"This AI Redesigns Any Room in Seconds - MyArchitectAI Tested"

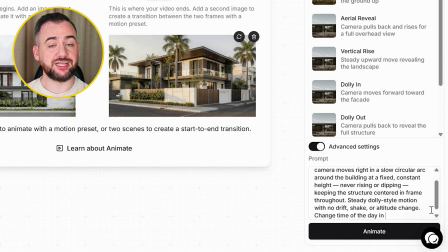[4:05]
But what's important, you can go to the advanced settings and you can see what prompt sits behind that preset.
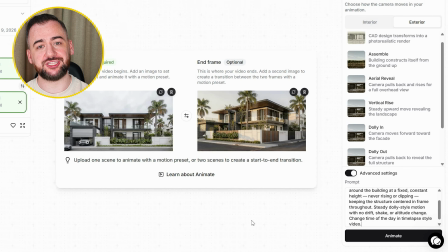[4:10]
And what we will do here, I would like to add to the prompt to change the lighting conditions in a time-lapse style video.
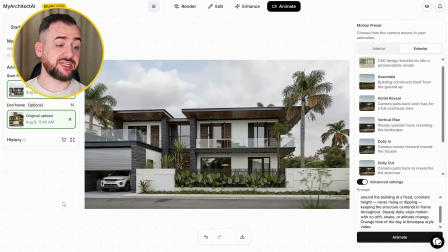[4:16]
So let's see what we can get. Shifting from a flat elevation into a natural perspective view helps
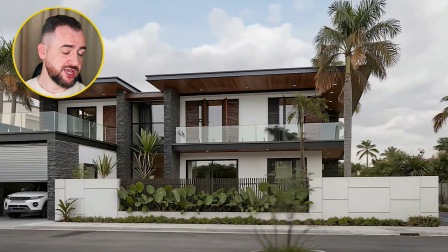[4:23]
non-architects instantly understand the design without losing that golden hour warmth.
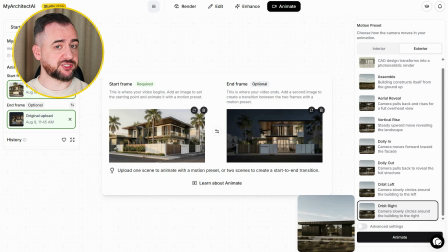[4:28]
The next one will be the orbiting movement from the perspective view to the side elevation at night.
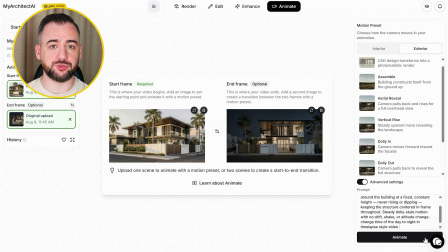[4:33]
And as before, I would like to describe that in the prompt to change the time of the day in the time-lapse style video.
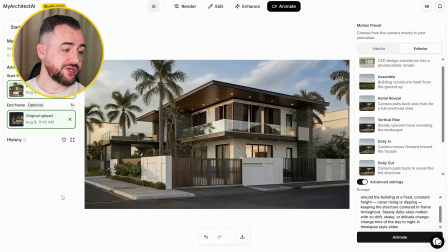[4:39]
It shows the transformation from a natural day view into a night elevation with one smooth motion.
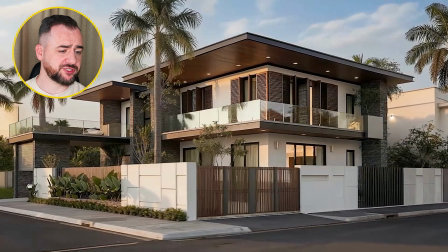[4:44]
It's useful for demonstrating lighting design without cutting the clip.
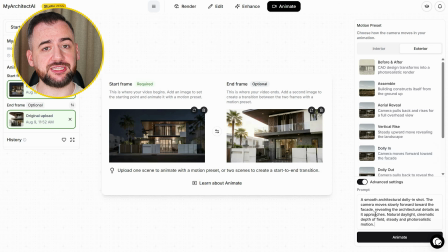[4:48]
And the last one I'm choosing from the presets Dolly in, so we can go from the elevation closer to the building. As before, we'll change the lighting conditions with the prompt.
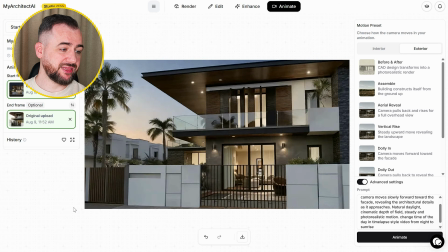[4:58]
It ends the sequence on a tight, detailed close-up, letting viewers see material quality close after the wider shot.
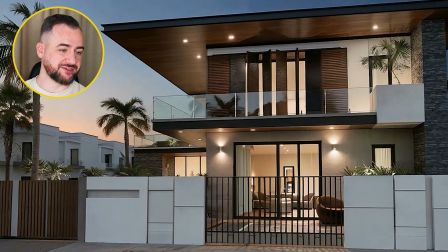[5:05]
Good pacing for the edit.
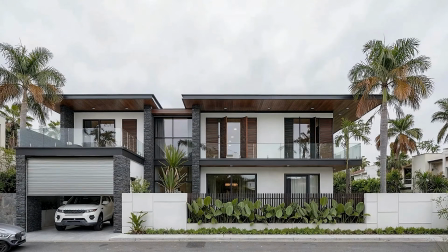[5:07]
That's a full lighting and time of the day story told across 4 connected animations, all from the same base model.
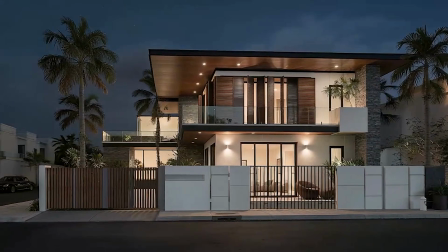[5:14]
This is exactly the kind of sequence that turns a static render into something a client will actually watch until the end. If you would like to try this exact workflow yourself, you can use my code 8820 at the checkout to get 20% off. MyArchitectAI is also linked in the description. Now we are moving inside. I'm taking 3 real interior photographs and removing all of the furniture from them. Then I will redesign each one into multiple completely different interior looks. So we'll see how flexible one empty room really is. So let's go to the edit section and let's upload our first image.
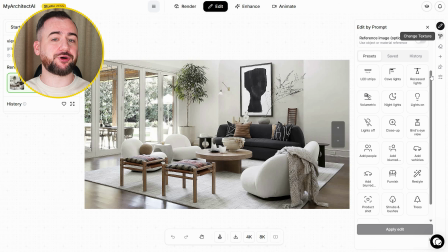[5:51]
Oh, and what you can see, the editing toolkit got complete rework here. We now have multiple presets to the edit by prompt.
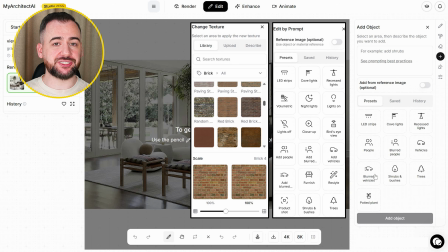[5:57]
We have new materials in the change texture feature. We can use presets when adding the object, and now we can also adjust the image.
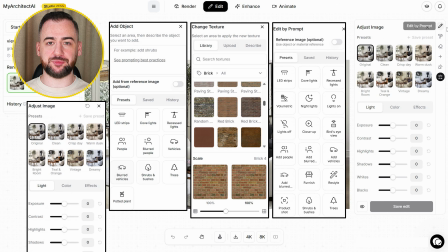[6:04]
We can do everything without going into the Photoshop. But I will cover all of that in the next video. For now, we are focusing purely on the interiors. Let's go to the edit by prompt.
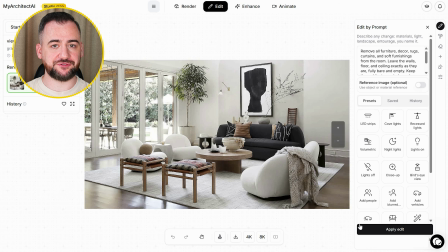[6:15]
I'm uploading my special prompt to remove all the furniture, and let's see the results.
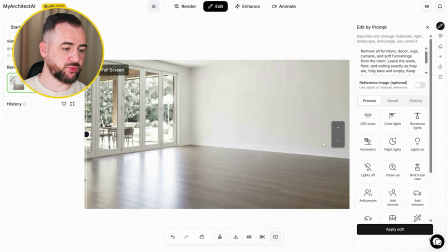[6:20]
That's a good one. The lighting and material tones on the walls and floors stayed consistent with the original photograph, so the bare room still looks like the same real space rather than a generic template.
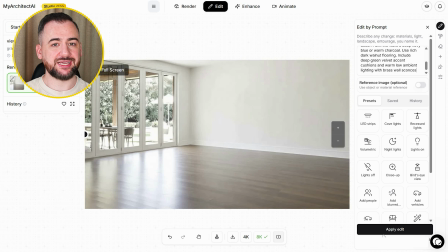[6:31]
Now we will be doing our interior redesigns. Let's go to the edit by prompt, and I'm uploading our prompt to turn that into the moody dark oak lounge. And as always, all the prompts for both the images and the animations will be available in the pinned comment down below.
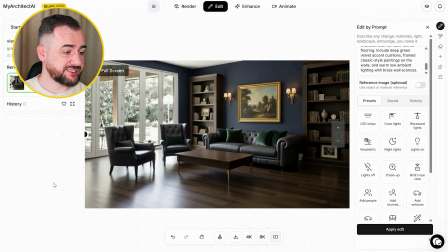[6:46]
The dark wood shelving and brass walls cones give this an instantly lived-in, collected over time feel.
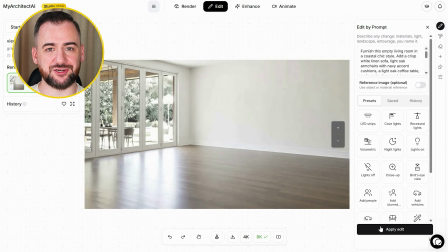[6:53]
Let's go to our base image of the empty room and let's do another one. This time it will be coastal chic, blue and white.
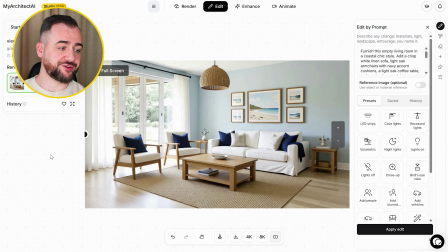[7:00]
The light oak flooring and the navy accents keep it feeling fresh and airy rather than heavy, a strong contrast against the moody room before it.
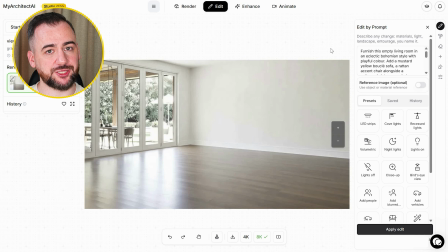[7:08]
Let's do the last transition for this room, and that will be eclectic, color pop bohemian.
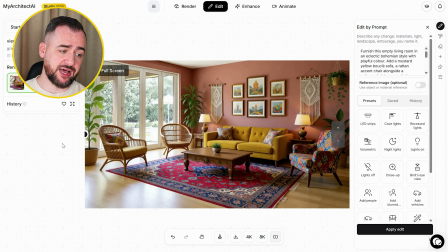[7:13]
The mix of mustard, terracotta and layered tracks shows the tool can handle busy, pattern-heavy styling without it looking cluttered or wrong.
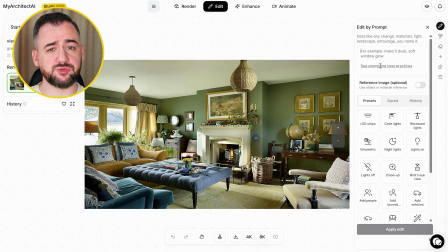[7:21]
Now let's do the second interior, and this one comes with the additional challenge, the fireplace.
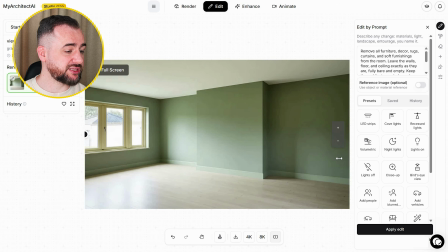[7:27]
Nice, the tool kept the chimney stack, windows and the architectural details fully intact, while stripping the room back to the bare walls and floor so nothing structural get lost in the process. So the first style we'll be doing will be the contemporary dark walnut interior. Oh wow, I really like this one. It feels so elegant.
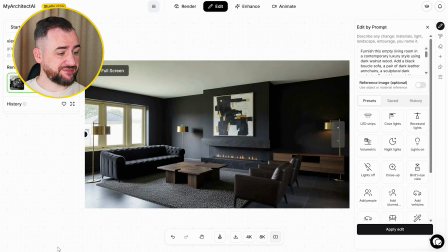[7:46]
The sculptural coffee table and the matte black walls give this a genuinely high-end editorial feel.
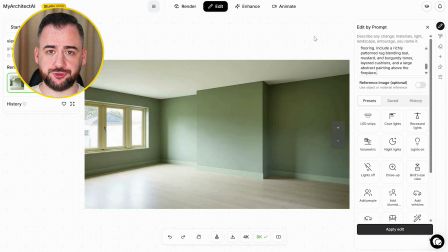[7:52]
The next one, let's go for the contemporary luxurious style with the emerald walls.
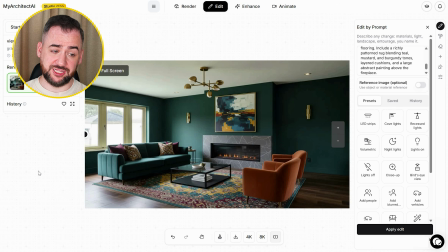[7:57]
Emerald and burnt orange is a bold pairing. The tool balances these two tones really well here.
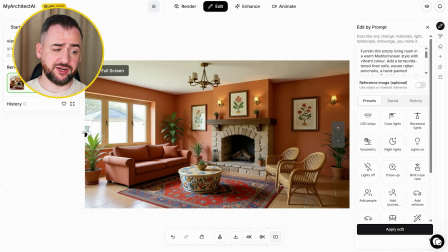[8:04]
And the last one with this interior will be Mediterranean colorful style. The terracotta tones and rattan furniture makes this room feel warm and sun-drenched.